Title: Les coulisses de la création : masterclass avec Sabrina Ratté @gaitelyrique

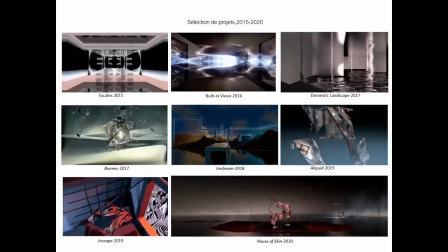Mais j'ai quand même toujours voulu continuer à intégrer le signal électronique dans mon travail, puisque pour moi, c'est un peu comme différentes textures, un peu comme différents types de peintures. Donc, c'est des outils qui permettent un peu de mélanger différentes esthétiques et à la fois de faire référence à des époques, à l'époque du début de l'art vidéo, tout en mélangeant les temporalités et avec des technologies plus contemporaines.
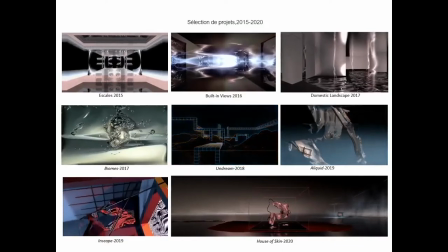Par exemple, dans Built-in Views, ici, qui n'est pas dans l'exposition, mais vous pouvez voir toutes ces vidéos sur mon site, c'est tout en ligne.
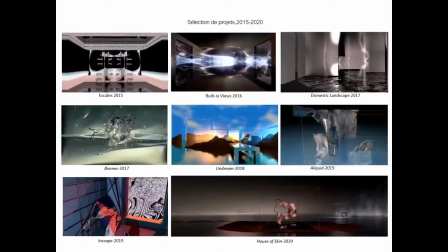C'est un peu l'idée de ce signal électronique qui vient hanter l'architecture 3D. Donc, ce que vous voyez au centre, Built-in Views, c'est vraiment des patterns de synthétiseurs vidéo.
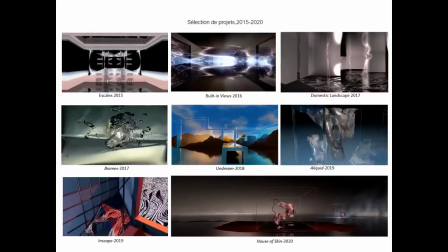Et puis là, à un moment donné, j'essaie de lui donner de l'épaisseur, de l'amener dans quelque chose de presque physique.
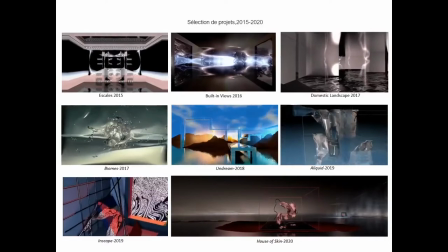Chose que j'ai continuée avec Aliquid, qui est dans l'exposition,
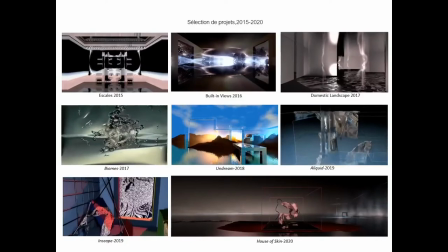qui est la grande structure au centre de la pièce, vers Floralia. Ici, le synthétiseur est plutôt camouflé, il faut le savoir, mais c'est les textures qui sont sur cette entité mystérieuse.
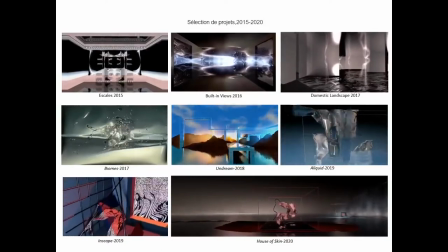À la base, ce sont des synthétiseurs, des patterns de synthétiseurs auxquels j'ai donné cher, qui sont devenus un peu ces textures presque organiques. Donc, il y a un peu ce questionnement aussi de la lumière qui devient chair, le côté abstrait, inatteignable de l'électricité qui soudainement semble devenir tangible, auquel on a presque envie de toucher. Donc, il y a beaucoup dans mon travail, plusieurs tensions,
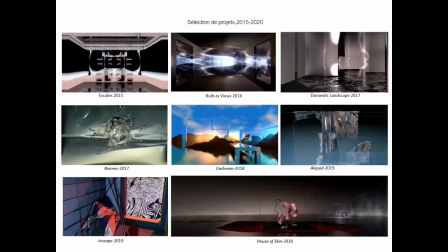entre cette idée d'intangible et de matérialité virtuelle, physique,
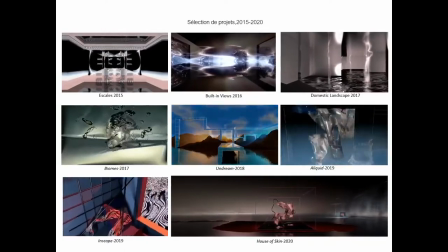utopie, dystopie, architecture qui prend forme, qui se décompose, matière organique et technologie, par exemple.
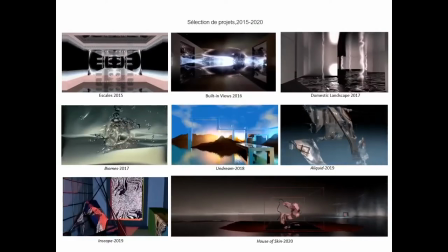Juste pour donner quelques exemples. Vous pouvez reconnaître OnDream, par exemple, qui est sur la plateforme ici, sur la mezzanine.
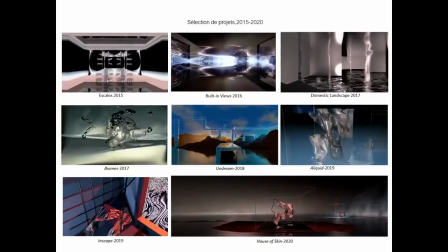Cette structure a vraiment été tirée de la vidéo OnDream que je vous invite à visionner sur mon site. Et puis InScape, bien sûr, qui aussi fait partie de l'exposition qu'on a transposée dans ce diorama physiquement. et finalement, il y a House of Skin qui est un hommage à David Cronenberg qui a une grande
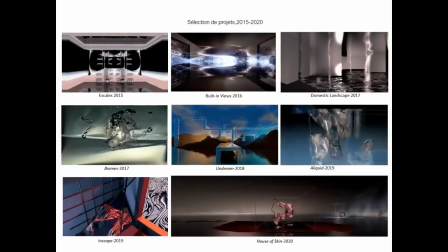inspiration pour moi c'était une commande de la cinémathèque québécoise donc je l'ai présentée cette année
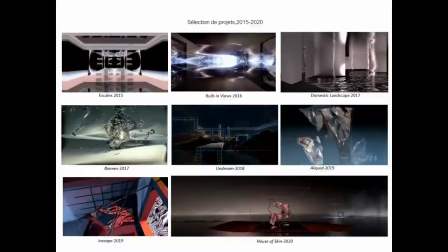et donc c'était vraiment là j'ai poussé plus loin cette recherche du côté très corporel très étrange du corps et mélangé avec cette technologie donc on dirait un peu un mélange entre un cimetière et un dépotoir où il y a ces êtres qui bougent un peu entre la vie, entre l'agonie, entre la mort. Il y a quelque chose d'assez ambigu sur la nature et sur le type de vie de ces entités. C'est un peu un film d'horreur.
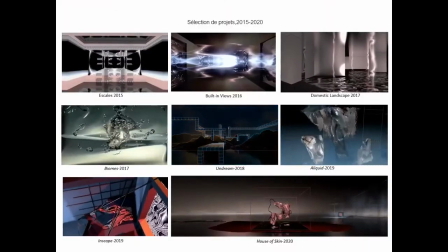C'est un long travelling latéral qui dévoile différentes scènes qui font aussi référence à plusieurs films de Cranenberg. Et je dois mentionner que toutes les musiques aussi, ou presque, sont composées par Roger Tellier-Craig.